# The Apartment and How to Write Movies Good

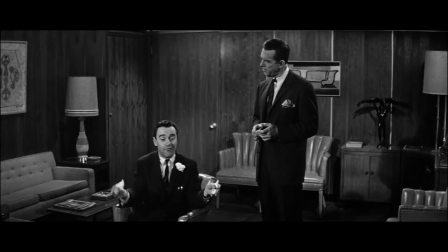737s
His story of how he started leasing his apartment becomes a sort of verbal tool in Baxter's exchange with Sheldrake.
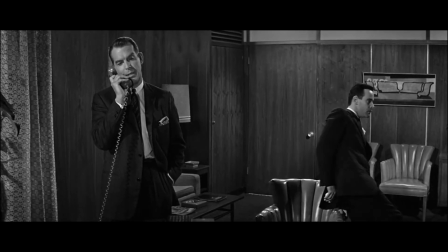743s
It still conveys the same information, how Baxter's lack of conviction led to his bosses using him and his apartment.
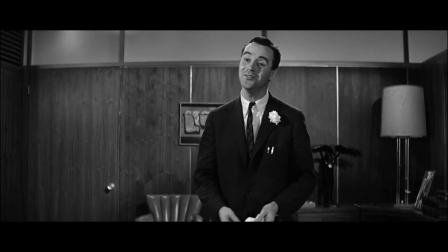749s
But the audience is so focused on the tension of the scene, they don't notice they're being fed plot information.
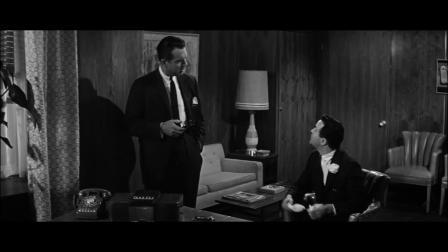756s
Another way to hide the plot point is through detail. Baxter's story isn't just an explanation for a plot point, it's also loaded with detail.
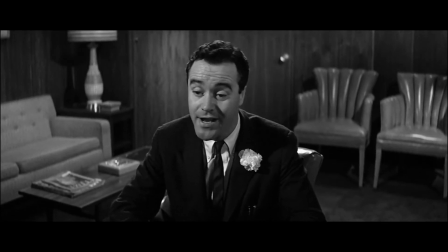764s About a year ago, I was going to night school. I was taking this course in advanced accounting. One of the guys in our department, lives in Jersey, had to go to a banquet at the Biltmore.
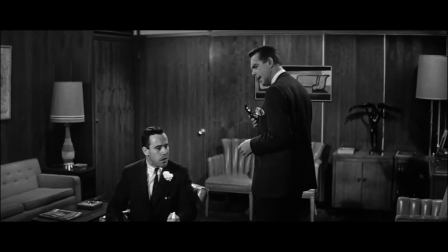772s His wife was beating him in town. He needed some place to change into a tuxedos.
This all helps explain why Baxter didn't need the apartment that night, and why his coworker couldn't change at home.
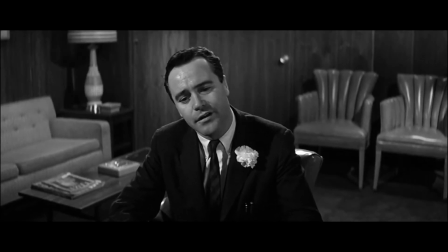780s
But more importantly, this level of detail helps flesh out this plot point. It helps it feel real.
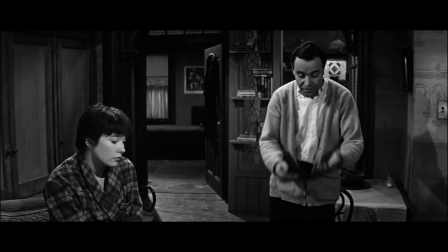786s
Wilder and Diamond do this throughout the apartment.
I went to a pawn shop and I bought a .45 automatic and I drove up to Eaton Park.
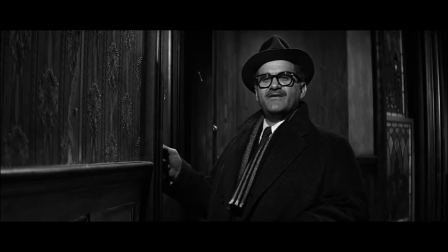794s You know Cincinnati? Some clown at Trash 57th Street ate a club sandwich and forgot to take out the toothpick.
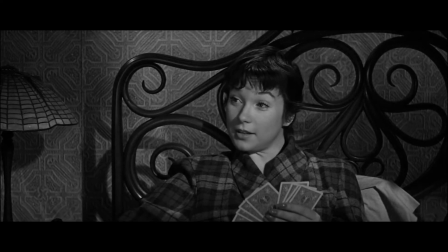799s His name was George, and he threw me over for a drum majorette. I came to New York and moved in with my sister and her husband.
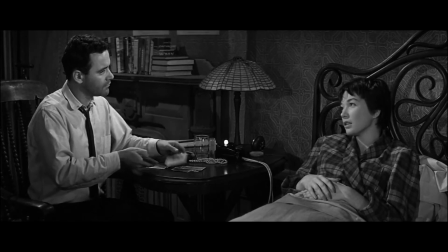806s He drives a cab. But I flunked the typing test. Too slow? No, I can type up a story.
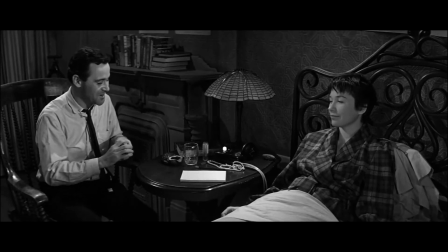812s I just can't spell.
Rarely do these details play an active role in shaping the plot or characters, but that doesn't matter.
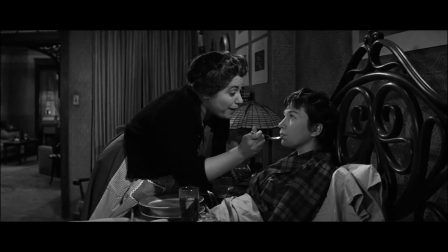820s
What does matter is that these details help breathe life and personality into the screenplay.
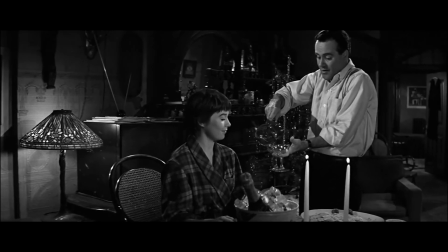825s
Consequently, the audience doesn't see the plot points, they just see the story.
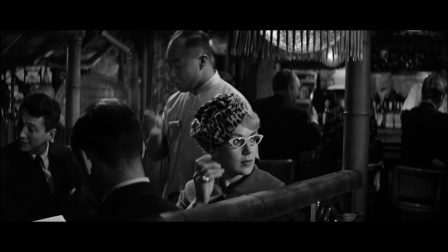830s
The final way Wilder and Diamond hide their plot points relates to setup and payoff.
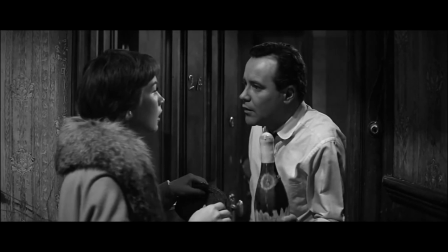835s
We've discussed already how nothing in the apartment happens at random.
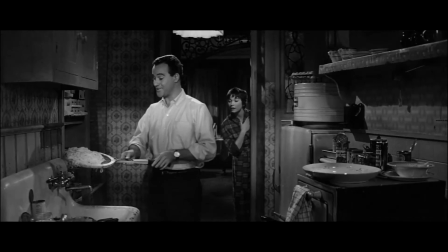838s
Virtually every major development and gag in the story is set up in advance, and yet the film always feels spontaneous.
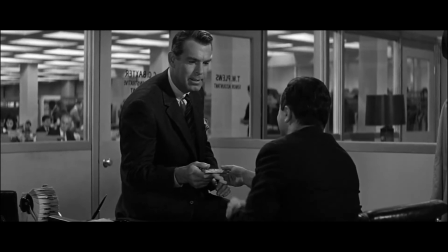845s
And that's because Wilder and Diamond load their setups with immediate value and purpose.
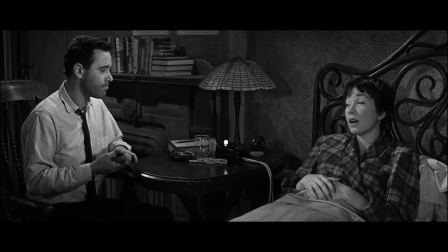850s
And in turn, the audience doesn't feel like they're being set up, and the payoff is still surprising.
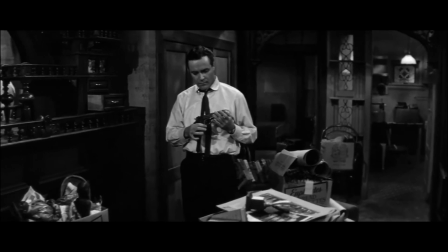856s
Baxter's suicide story is a setup for the film's climax, but it's also a funny story in its own right,
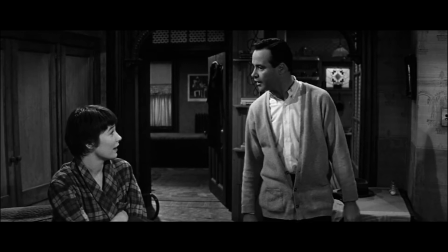862s
one which refers to the core themes of the film and the tension between self-destruction and self-improvement.
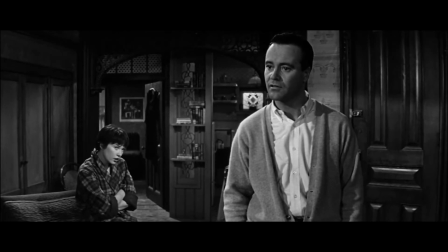867s
This scene is also a pivotal moment in bringing Baxter and Miss Kubelik closer together.
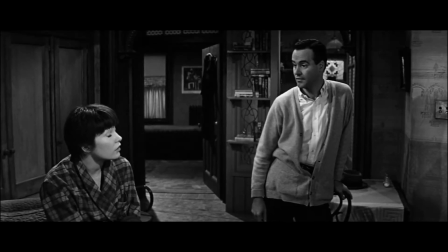872s
The setup has value in and of itself.
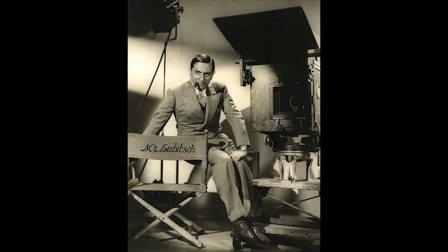874s
Wilder credited this sort of storytelling to writer-director Ernst Lubitsch, and referred to this setup payoff structure as the super joke.
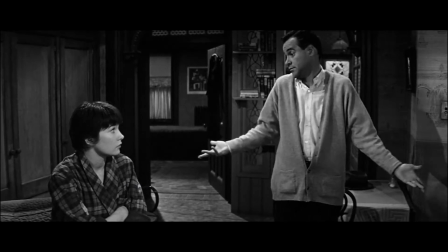882s
The joke that was funny the first time, but leads to an even funnier joke later on.
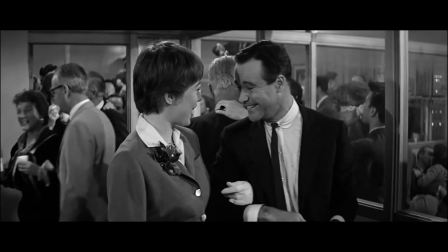887s
It's funny when this happens.
How many drinks did you have? 3! I thought so.
But it's even funnier when this happens.
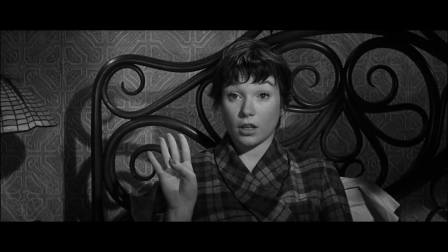895s Well, how many guys were there? 3.
The trick is that the audience doesn't see the second joke coming.
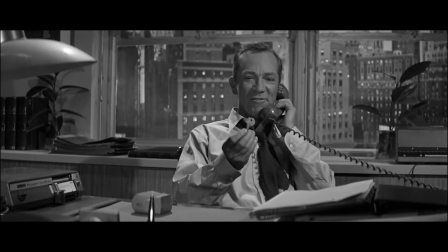903s
My favorite example of this is the key.
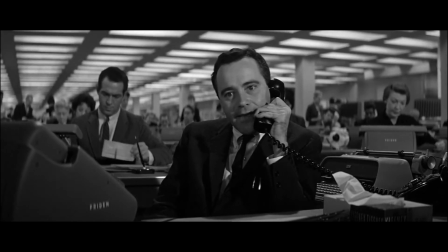905s
It's established very early on that the key to Baxter's apartment looks nearly identical to the key to the executive washroom.
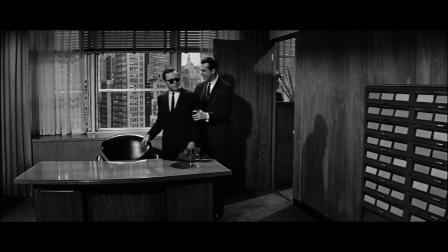912s
The audience is reminded of this when Baxter is promoted and granted access to the executive washroom,
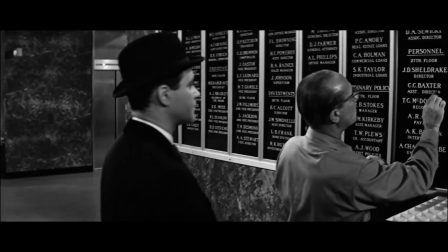917s
seemingly getting everything he wanted, yet still lacking the confidence to admit his love for Miss Kubelik and stand up to Sheldrake.
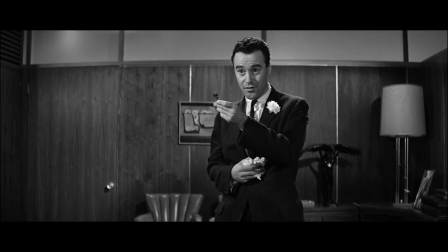923s
At this point, the keys become symbols for Baxter's strength of character, with the passing of his own key representing Baxter's willingness to sell his soul,
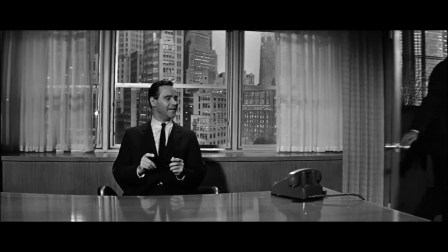932s
while the key to the executive washroom represents the hollowness of what it was all for.
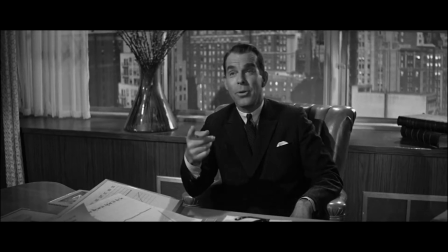936s
This is finally paid off when Baxter is given an ultimatum. Let Sheldrake use his apartment once again, or throw away his job.
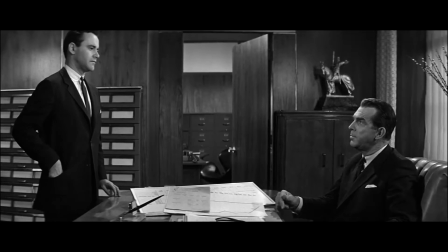943s
So Baxter gives Sheldrake the key.
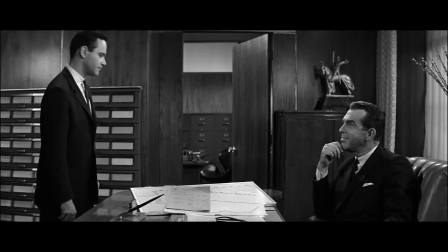948s Now you're being bright.
And then, the payoff.
Say, Baxter, you gave me the wrong key. No, I didn't.
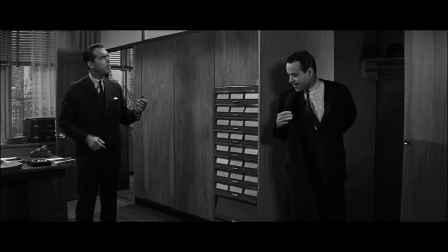955s But this is the key to the executive washroom. That's right, Mr. Sheldrake. I won't be needing it because I'm all washed up around here.
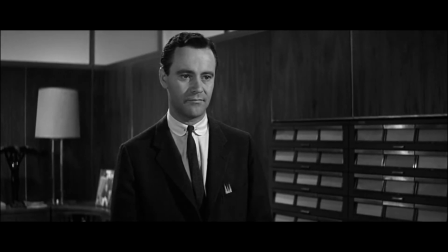962s
Refusing to yield the key to his apartment is the ultimate act of self-defiance and reassertion of self,
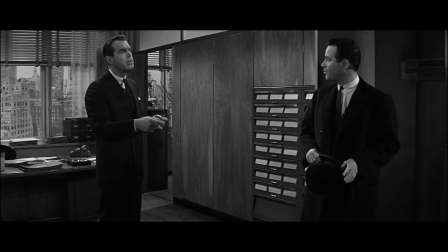967s
with Baxter finally achieving his self-confidence and reclaiming agency over his life.
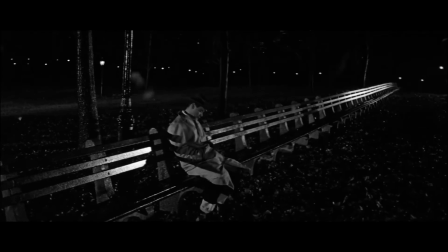972s
But the initial setup also has immediate consequences, with the mix-up of keys leading to Baxter being locked out in the freezing rain and getting a cold.